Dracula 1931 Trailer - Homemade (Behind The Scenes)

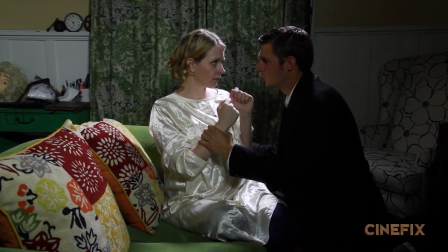[4:11]
There's one really funny shot that takes place on the couch with Eden and another random guy. He's only in this one shot.
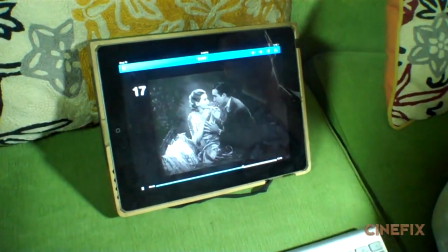[4:16]
So we had an actor, Joe, come in. Now this is an old movie. So there's some of these moments that it's the big cheesy overacting that was fine for the time But we find really funny now.
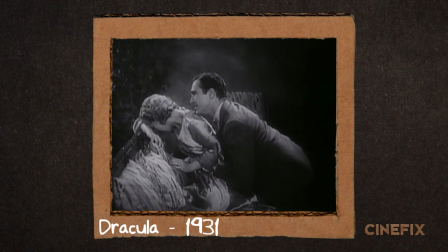[4:24] Dracula, what's he done to you today? Tell me.
So we're all cracking up at this scene That's a great face.
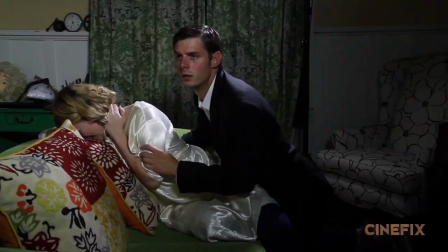[4:30]
And so they really nailed these over-the-top performances
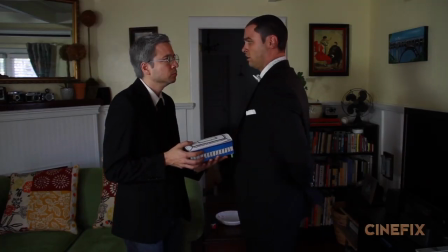[4:37]
There are three very particularly long takes in this trailer too and they're really funny and they have great performances But getting the timing down was really tricky and we've done this so many different times now in homemade movies But we came up with a new system this time to really try and get
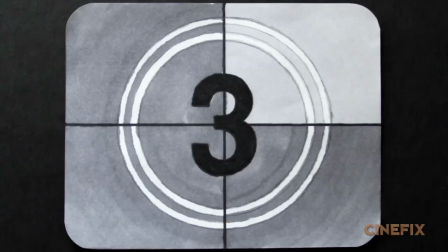[4:50]
the timing perfect We broke out those individual clips and put a little timer at the beginning so it could go, you know One two three go We know exactly where the start frame is and then we can
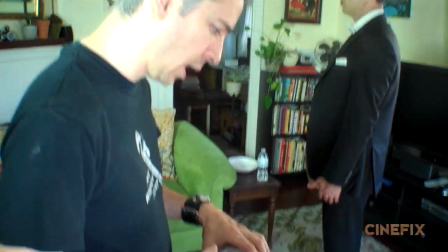[5:00]
try rehearsing it along with the actual playback over and over along with like a Beep track so we could kind of memorize the seconds and I wouldn't have to call them out manually like I normally do Something so incredible
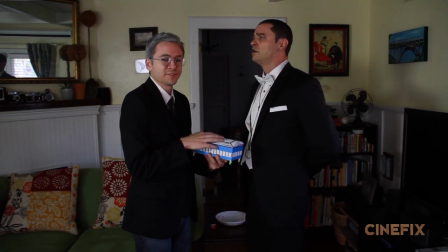[5:13]
I forgot the lines But it was incredible
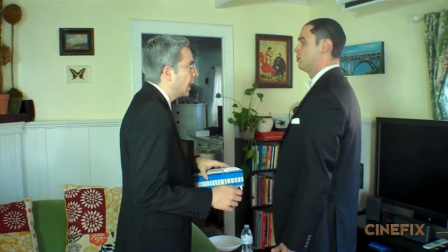[5:19]
So the first really long one that we tried has been Helsing in it and I play him so we just sprayed my hair gray for that and wore a suit.
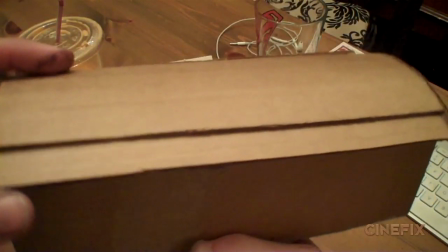[5:25]
Now this jewelry box that we made was just made of cardboard, made sure it had the top that opened and put some little legs on there, the little bits of straw,
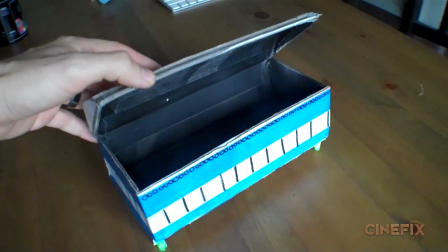[5:31]
just some tape for a hinge so it opens and then drew some little decorations on there and some little details.
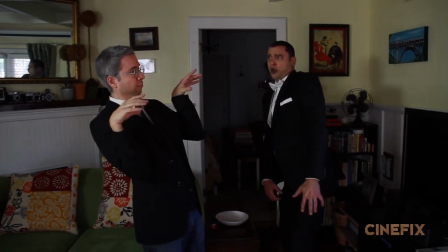[5:36]
We needed to make sure it was sturdy because Dracula had to knock it out of my hands and we knew we were going to have to do this take lots of times to get it right so it actually surprisingly stayed intact,
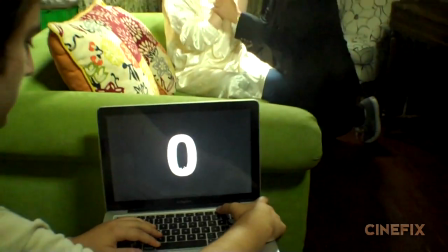[5:44]
it didn't break at all. And we did the same thing for that shot on the couch with Joe and Eden where if we played it back They could just say the lines along with the playback
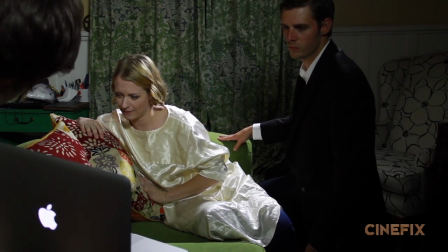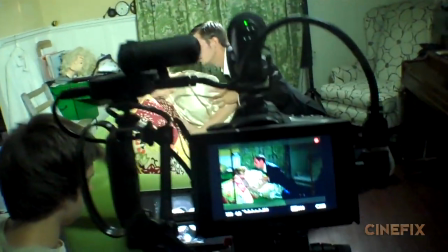[5:56]
And then when we feel like we've got it We've got all the motions and the movements and all the little details Then we go with
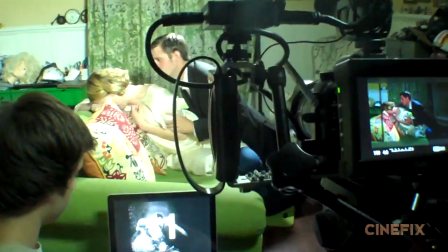[6:01]
the silent version so I can watch the playback along with the performance and make sure everything is lining up That way there's no guessing.
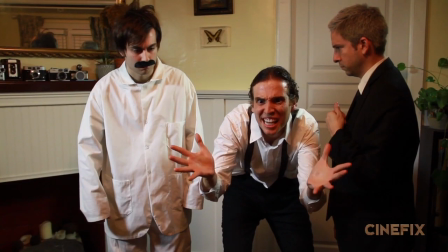[6:07]
All right, nice And the third shot that we use this technique for was when Renfield is talking about all the thousands of millions of rats and And Ari totally nailed his performance,
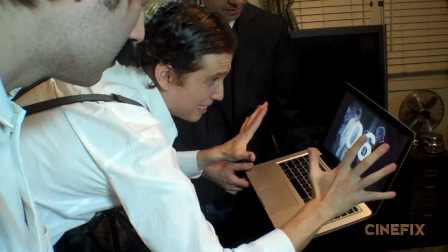[6:16]
but it's more than just performing it in a funny way. You really got to get the timing down. So he really memorized all the spacing of the lines and how to say it and where to move his hands. And then I'm in that one as Van Helsing again. I just kind of stand there and I don't move. And then Bosco actually plays the funny guy in the background with the mustache. We called him PJ's guy because he looks like he's in his PJs. Might be a lab coat. He was supposed to be the tallest one in the scene too.
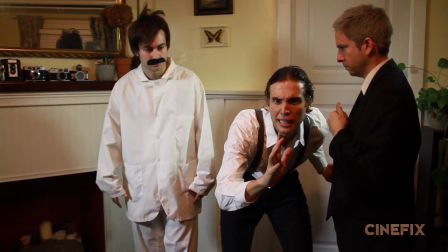[6:37]
So I'm actually crouching down lower and then Ari is pretty tall.
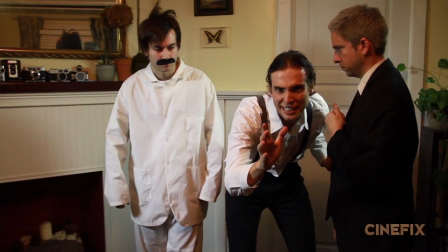[6:40]
So he's crouching down even lower just to make sure that Bosco as PJ mustache guy is the tallest one in the shop It's me Mario And then there's lots of other miscellaneous shots in this There's a shot of a bat flying in a window instead of making one this time We thought it
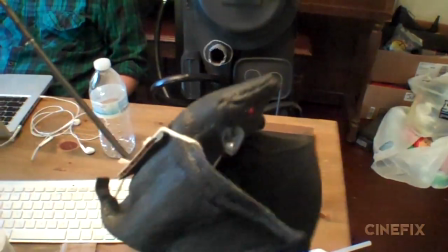[6:53]
would be funny to just get a rubber bat We ended up going with a stick coming up from the bottom and we just had to use string and like strap it on because this rubber like nothing Stuck to it.
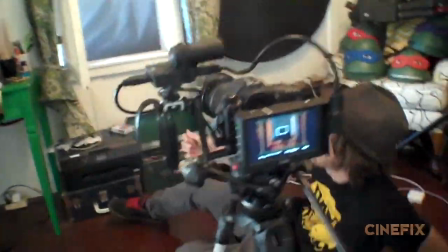[7:02]
We couldn't even get tape to stick to it So the wings are just free now And then we kind of just like shook it up and down and we shot this in slow motion so that we could like get more motion and more slowness out of the wings and we just did in
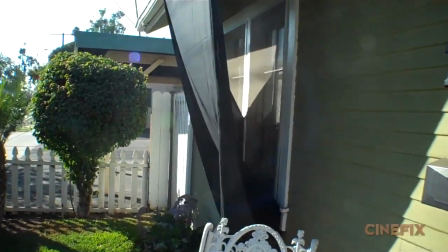[7:12]
front of my window and put a black sheet outside so it looked dark there's a shot where a hand comes out of a coffin and we
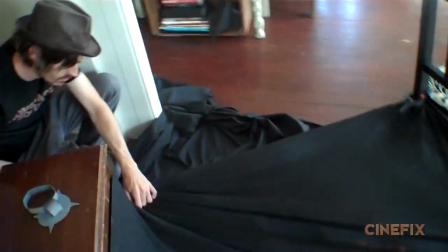[7:17]
just used my piano bench so we kind of put up a black sheet around it kind of as the ground a little bit there's like a piece
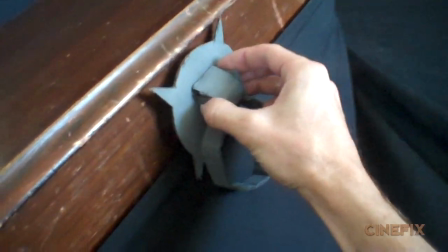[7:22]
of metal with a round handle so we made that out of cardboard and just taped it to the side and then ben just reaches inside
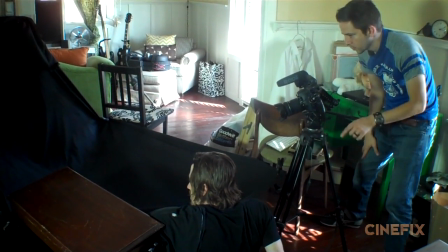[7:27]
the piano bench kind of from the side and kind of tries to stay out of the side of the frame and then just has his hand coming out
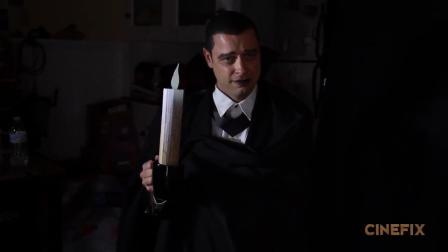[7:32]
at the right moment and that was it and one of the shots dracula is holding a candle i am dracula so we
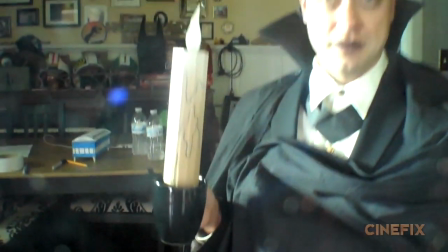[7:39]
just decided instead of trying to use a big real candle let's make one out of cardboard like we normally do it's a little safer and easier to work with so it's
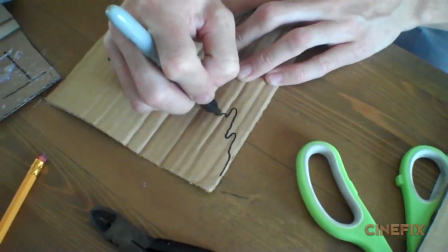[7:45]
just a tube with big white flame on it and then kind of some drawn lines that look like the dripping candle wax but when we shot it to make it look really bright we want the flame to be the brightest thing and kind of make it flicker we just stood off screen with a flashlight and kind of just flickered a bright flashlight right at it we use the flashlight again too for another shot with dracula because the lighting is really specific in this another one of these old timey tricks they used to do this a lot in old movies was where they would just light someone's eyes for a really dramatic effect so the best technique we came up with was just using literally two flashlights and just pointing them right at
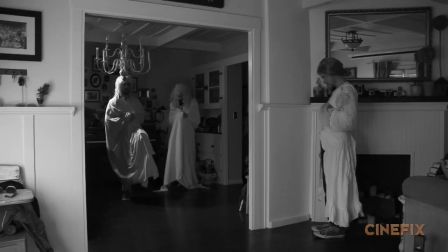[8:15]
chris's eyes there is a shot of three ghoulish ladies in dresses walking through the catacombs that we just shot here in the house and found kind of
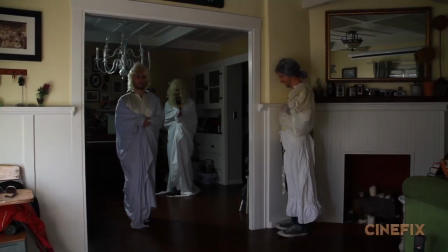[8:23]
like the archway between my dining room and living room and figured that looks kind of like catacombs but
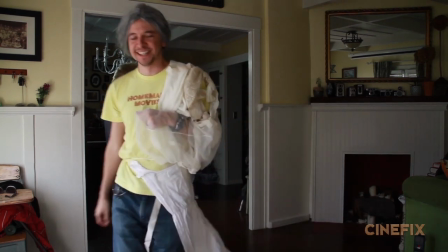[8:27]
for those three ladies it's actually myself and ben and bosco wearing dresses.
Bosco, can you zip me up? Yeah, hold on, sweetie.
And finally, there's the big stunt guy tumbling slowly downstairs.
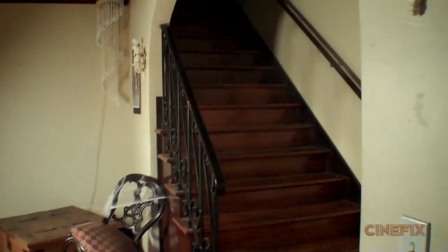[8:41]
Actually, the staircase in Ben's house has a very similar layout.
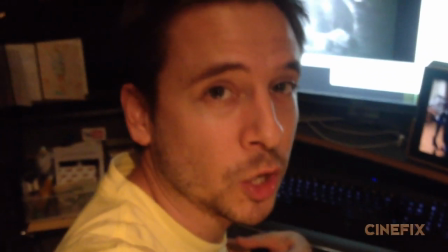[8:44]
All right, so Ben and Bosco are over at Ben's house because I'm here doing music at home, so I'm FaceTiming with them so I can see the camera setup that they're doing.
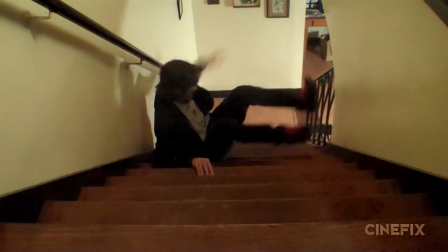[8:51]
The guy really does tumble down slowly, so we figured this is going to be perfectly safe. Ben's really good with stunts as it is, but it's such a slow tumble, it's hilarious. So he pulled it off. He managed to not break his neck or break his leg but if he had hurt himself you know I was not on the premises that was my plan all along.
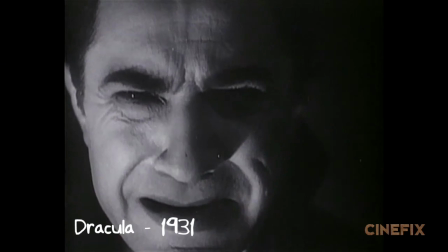[9:06]
This entire trailer takes place in the 4 by 3 aspect ratio not the usual wide like you're used to seeing.
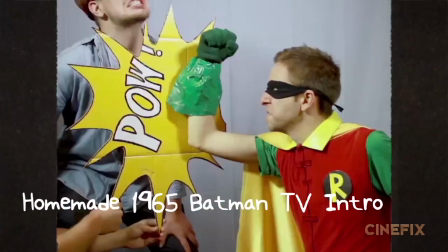[9:12]
We did this once before with our homemade Batman and Robin TV intro scene and we're doing it again here we want to stay true to that size
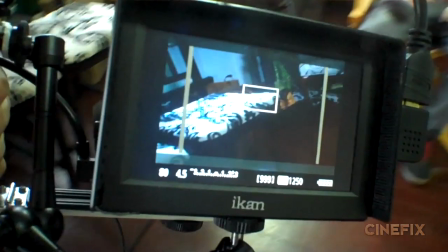[9:17]
so in order to make sure we got the composition right on the shots we just put some little strips of tape on the monitor so that
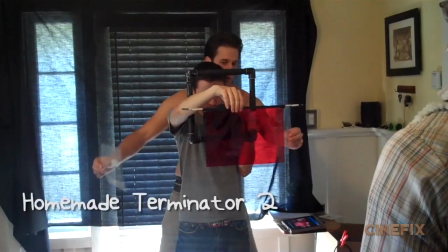[9:23]
we kind of know where the edges were going to be when we're shooting it. This trailer has a lot of titles on screen normally when there's titles we've done it always in camera in front of the actors while we're shooting it
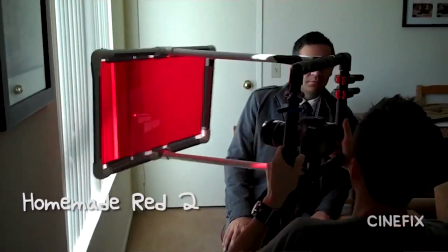[9:32]
and it's always just transparencies in front of the lens that we can see the actors through it and kind of like just move it around and
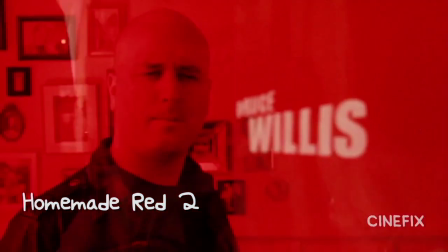[9:38]
it gets really complicated and it gets really hard because the transparency is so shiny so depending on how your lights are you can get lots of glares and things so in this one we wanted to try something different that was still homemade so I've got each individual shot separated out so I can
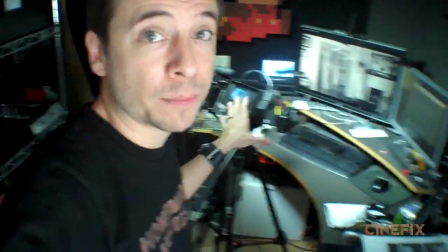[9:52]
play it on a loop on the big monitor here and then I've got the camera pointed directly at it So all I have to do is lift up
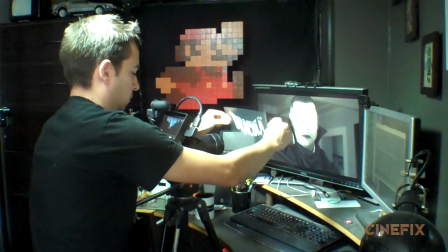[9:59]
each individual title into the corresponding shot And that's how they're gonna overlay onto the shots and I'm matching it with the original timing Whether it's
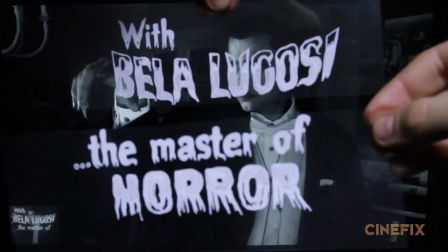[10:05]
gonna slide in from the bottom or slide in from the side or whatever So trying to get the timing just right so in the end,
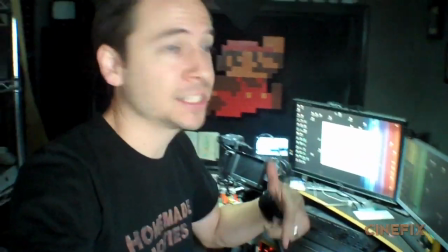[10:11]
it's kind of a fancy trick But hey, it's still hand-drawn and it's still entirely in camera So what more do you want from me? This trailer also has a really funny voiceover over the whole thing is super old-timey So I did the voice for
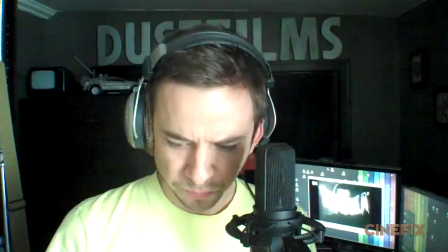[10:21]
this old-timey trailer voice the original terrifying story of a maniac,
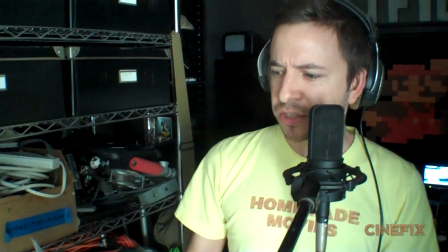[10:26]
took the form of a vampire bat,
and lured innocent girls to a fate truly worse than death.
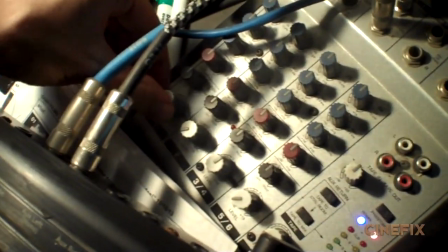[10:33]
Something like that. There's a pretty elaborate music score that goes through this whole thing too. So once again, it's me just using my voice, doing layer after layer, trying to get all the different sounds. So that's how we made our homemade Dracula trailer. Cue that montage!
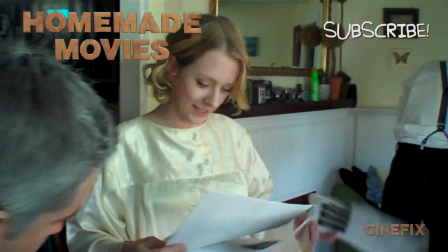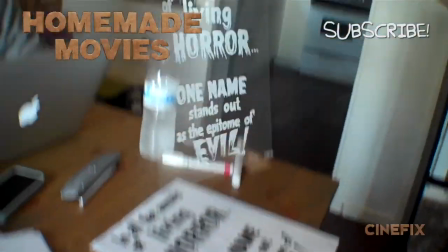[10:52] Ah, he's alive! Bounty is the quicker picker-upper.
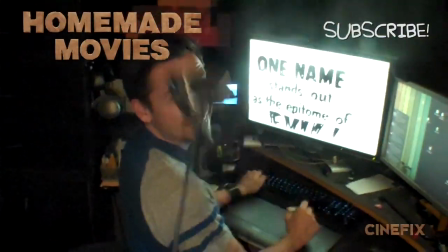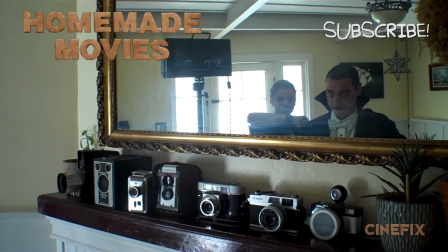[11:05] Oh my god, I'm ready for Halloween! Now don't take it off for a couple weeks. Couple weeks. It's the catacomb dancers, everybody!
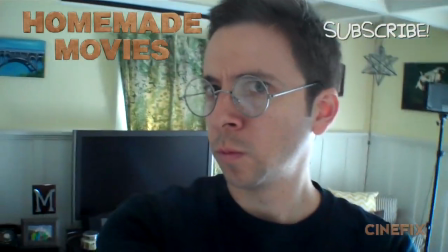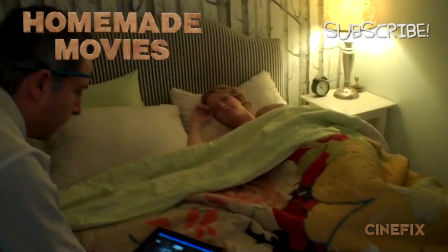[11:19] Oh boy. Ah, thank you, Jack. So my bedroom is laid out pretty much exactly like we need in the shop.
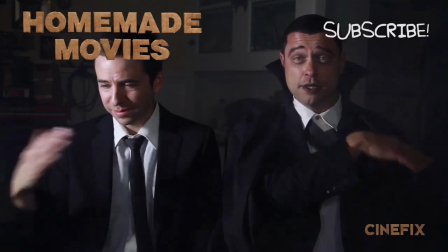[11:25] We got a lamp, we got a bed, there you go. It is very smoky in here. We have to wait. Watch out!
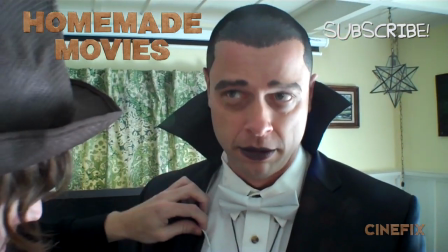[11:31] I will make it to your chimney and I will yell down, Hello, it is Santa Claus invite me in they will be fooled
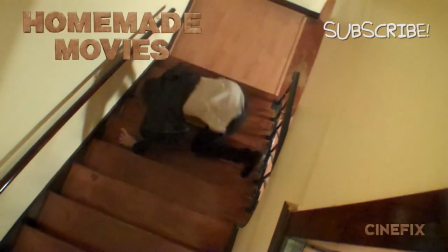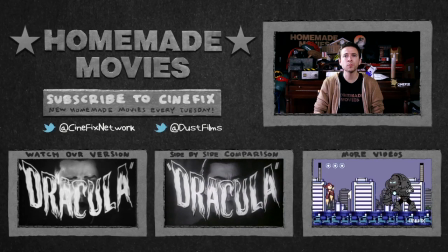[11:44]
Well, let me know if you have any other questions on how we made it and I'll answer back in the comments and come back to Cinefix for more homemade movies Here I go as a bat.
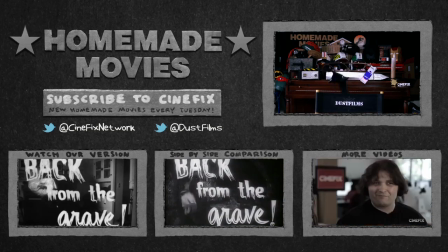[11:53]
Oh wait, how do I how do I get out of here?